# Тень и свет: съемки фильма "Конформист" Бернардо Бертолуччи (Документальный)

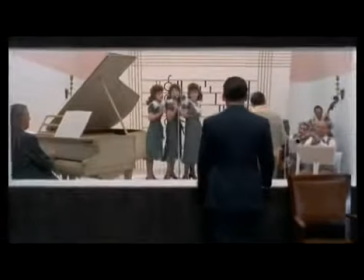Я думаю, что мою любовь к 30-м годам можно видеть в постановке кадра,
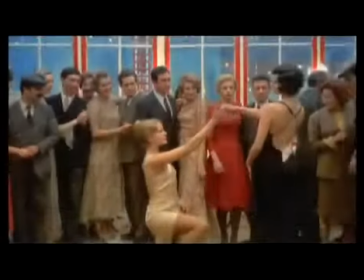в декорациях, в костюмах к фильму.
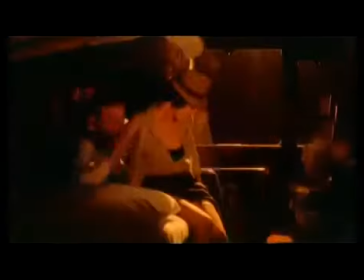Я думаю, что это настоящая визуальная любовь. И я мечтал о том, чтобы получить возможность провести время в атмосфере, о которой я слышал от своих родителей, которые жили в то время, и которая была в любимых мною фильмах.
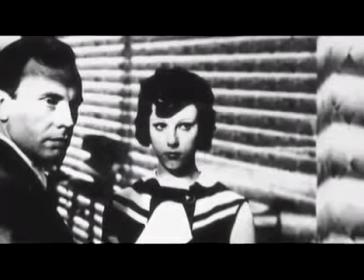Так что с «Конформистом» мне представилась возможность вернуться в тот конкретный период кинематографа.
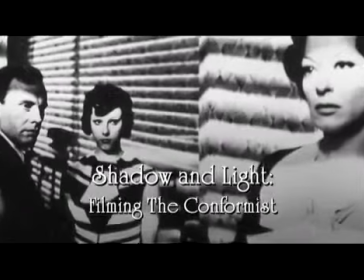«Тень и свет. Съемки «Конформиста».
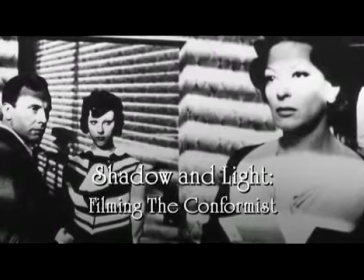Конечно, оператором-постановщиком был Витторио Стораро,
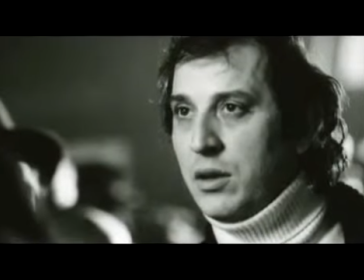который всего за несколько месяцев до этого снял «Стратегию паука».
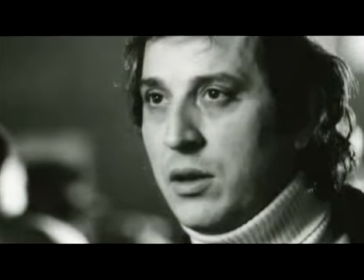Витторио был фокусником на съемках фильма перед революцией, поэтому я знал его. Он был уже очень опытным. Должен сказать, что мы оба были развиты не по годам, уже были слишком опытны, он был более-менее моим сверстником. Одна из главных причин нашего с Бернардо Бертолуччи союза заключалась в том, что он использовал мизансцену определенным образом. Будучи режиссером, скомпоновать сцену не обязательно во всем совершенно осознанным образом.
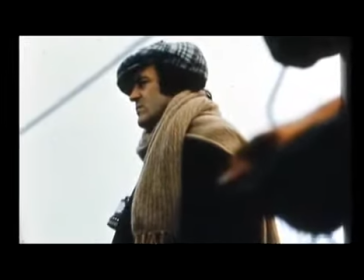По многим причинам ему в жизни всегда необходимо показывать идеи посредством символов, как во сне, весьма таинственным образом. И в то же время я говорил: «Бернардо, давай создадим своего рода клетку вокруг этого персонажа.
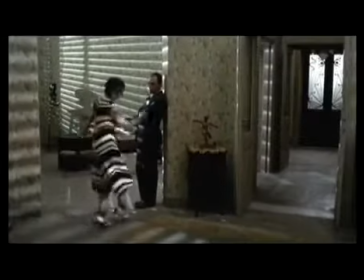Давай сделаем свет таким резким,
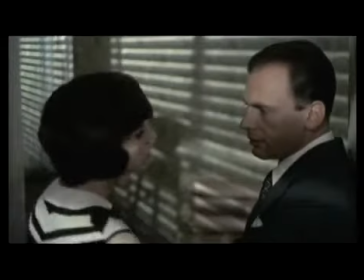что не будет никакого сочетания, никакой гармонии между светом и тенью».
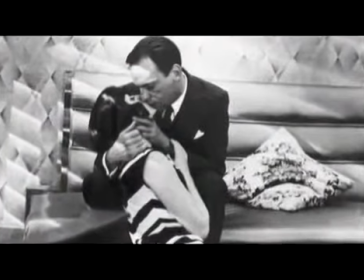Эта идея понравилась Бернардо, и мы решили придать всем римским эпизодам такое ощущение клаустрофобии.
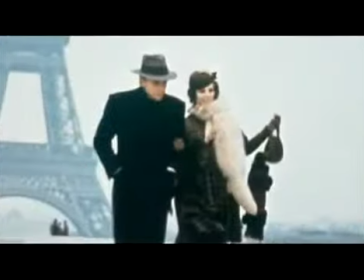И, конечно, нам была необходима эволюция такого видения, поэтому мы сказали: когда он отправляется во Францию, мы должны видеть, как свет начинает обволакивать тень, начинает терять подобное отчуждение. И он также начал изменять главного героя.
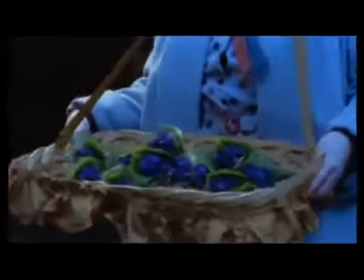И мы начинаем видеть, как бы, может быть, цвет?
Фиалки?
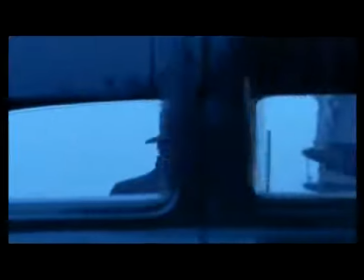Фиалки, месье. Не хотите фиалок? Настоящие пармские фиалки.
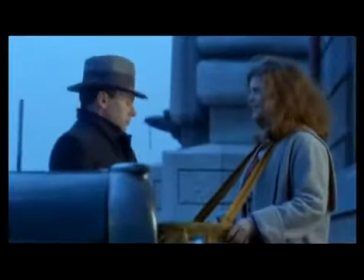Правда, из Пармы? Да, конечно. Дайте букетик.
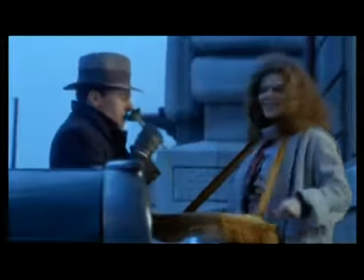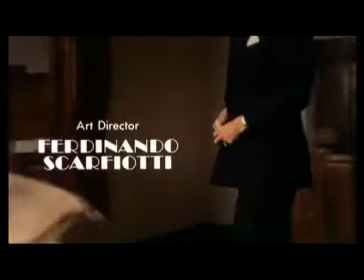Помню, я встретился с Фердинандо Скарфьотти, который работал с Лукино Висконти и был нашего возраста. Я встретился с ним, дал ему книгу, дал ему сценарий. Это его очень вдохновило. Вместе, думая об атмосфере фашизма, присутствующей в романе «Мораве»,
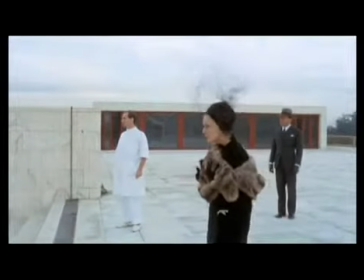мы отправились в ИЮАР. Это римский район, построенный во время войны.
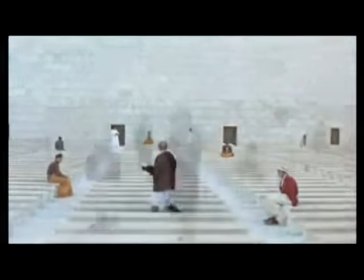Это была своего рода архитектурная мечта Муссолини. Бернардо любил снимать на настоящей натуре, а не в студии. Мы сняли на студии только одну сцену — радиостанцию,
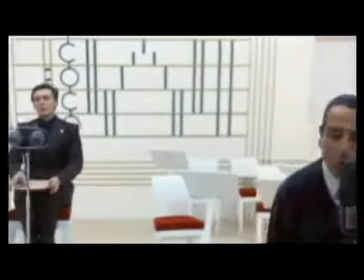потому что, согласно итальянским законам, мы должны были хотя бы несколько дней поработать в студии Чиничита. Это единственная сцена, которую мы сняли в студии, все остальное было снято на натуре.